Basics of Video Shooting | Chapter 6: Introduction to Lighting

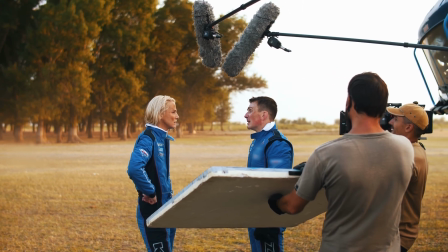(8:20)
Little tip: styrofoam can be used as a cheap alternative of a reflector.
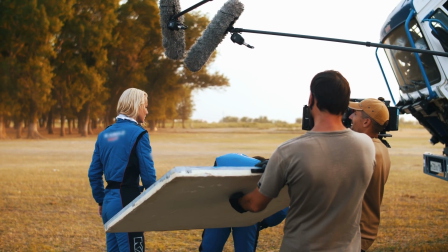(8:25)
Similar to diffusion, reflection also weakens the intensity of light. In reflection, hard light can remain hard if the material will reflect through is mirrored.
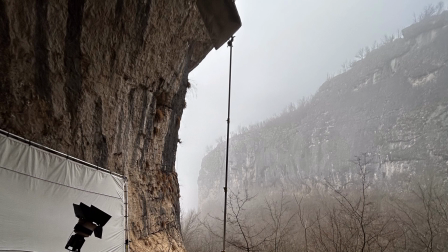(8:37)
In this case, the beams do not spread out and the source does not change its character, but the strength weakens.
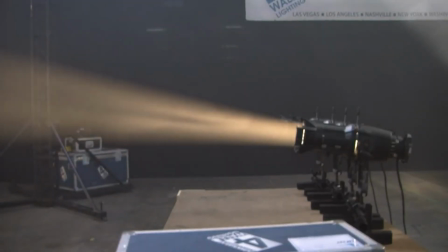(8:44)
Some of the sharp sources can also be further focused by the use of lenses.
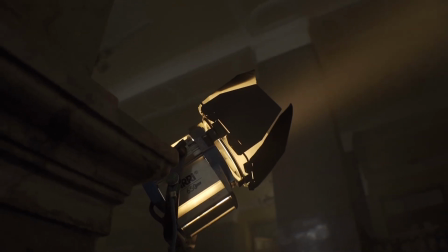(8:50)
Fresnel lenses can focus the light,
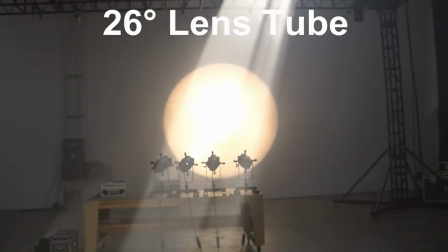(8:52)
but lenses such as those used in spots or lecos can leave finely outlined shadows. In addition to its character, light can also be changed in color. This is done through use of color filters or gels, like this one in my hand.
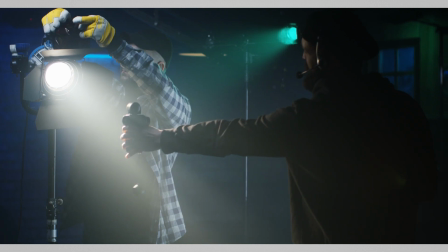(9:11)
Color filters and gels are transparent colored films that are used to change the color,
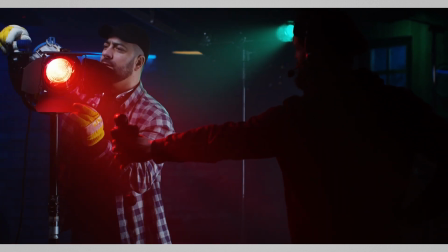(9:18)
intensity and quality of light in video production. They can be applied to create specific visual effects, adjust color temperature,
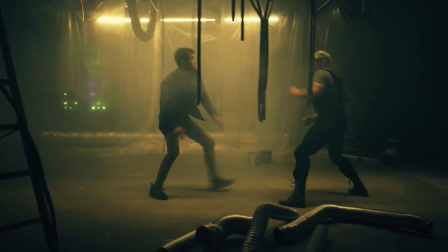(9:26)
or add a sense of drama or a particular mood to the scene. Common types are correction gels, which balance warm and cool light,
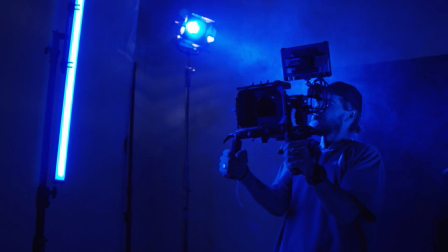(9:36)
and effect filters, which add color for artistic emphasis.
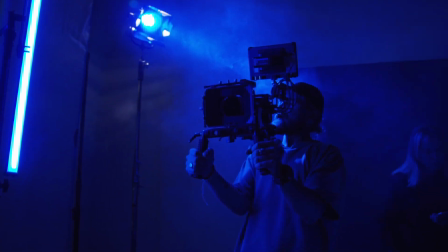(9:41)
These tools are essential for creative lighting control and creating professional-looking footage. Some LED lights are multicolored, like this one here. Its color can be changed within the entire spectrum of light. In video productions, light can be precisely limited to draw attention to certain objects or to create desired mood in the frame.
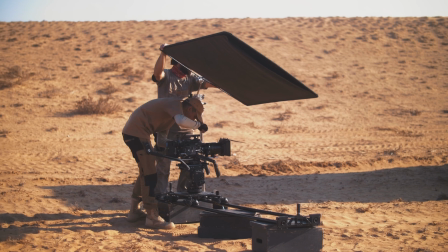(10:04)
This is achieved by using accessories that block or shape the light beam.
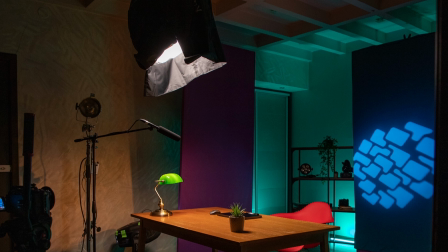(10:09)
This adds depth and drama while controlling the diffusion of the light outside the main focus. This can be done through the use of black fabric placed in the way of the light beam with professional masks or goggles. In this way, the light can be removed from the places we do not wish it to be lit. Another way to manage light is by changing its intensity. The process is called dimming. Dimming means reducing the output of a lamp or a lighting fixture. By dimming, lighting sources can smoothly decrease or increase their brightness, allowing flexibility in settings without the need to move the lighting. Depending on the light source, however, this is not always possible.
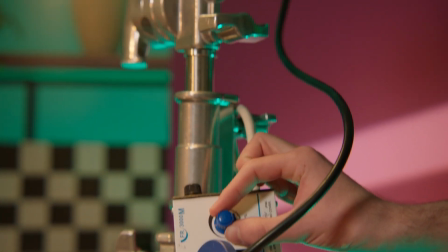(10:54)
Tungsten lights, for instance, can be dimmed by using an external device.
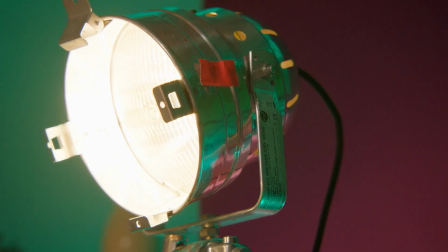(10:59)
LED lights have built-in dimmers and do not need the additional device. Lights such as metal halide and fluorescent cannot be dimmed at all. To achieve a professional and visually appealing lighting result, various techniques are used to set it in the frame. They help to shape the light according to the needs of the scene. Here is one of the most popular techniques for setting up lighting in video production, the three-point lighting.
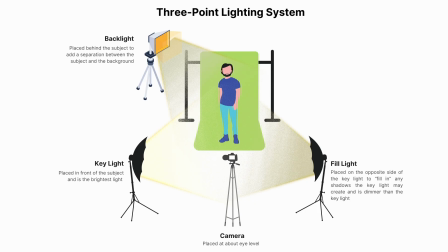(11:28)
It is typically used to light an actor in the frame. As the name suggests, the method consists of three light sources.
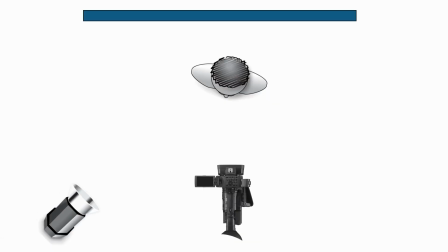(11:35)
The first one is called key light. It is placed in front of the actor at an angle of about 45 degrees to the left or right of him.
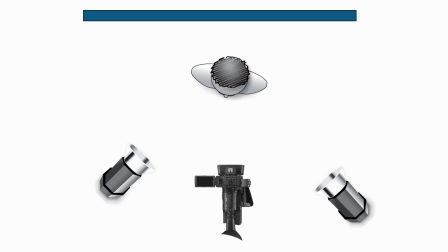(11:46)
The second source is placed mirroring the first, but on the opposite side to the actor's face. Its task is to eliminate the shadows on the actor left by the first source,
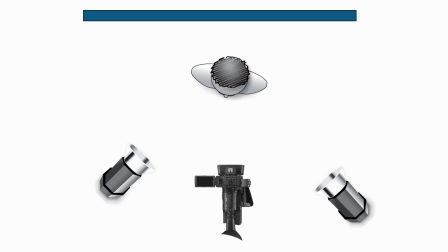(11:57)
but it must be of less intensity than the first source. The first source is most essential, and therefore the strongest. Our third source is placed at an angle of about 45 degrees behind the actors at the height above him. Its location should be out the frame.
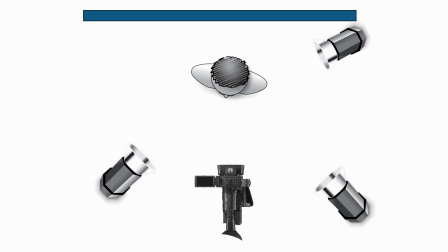(12:15)
The third source's purpose is to outline the actor so it doesn't blend into the background behind him.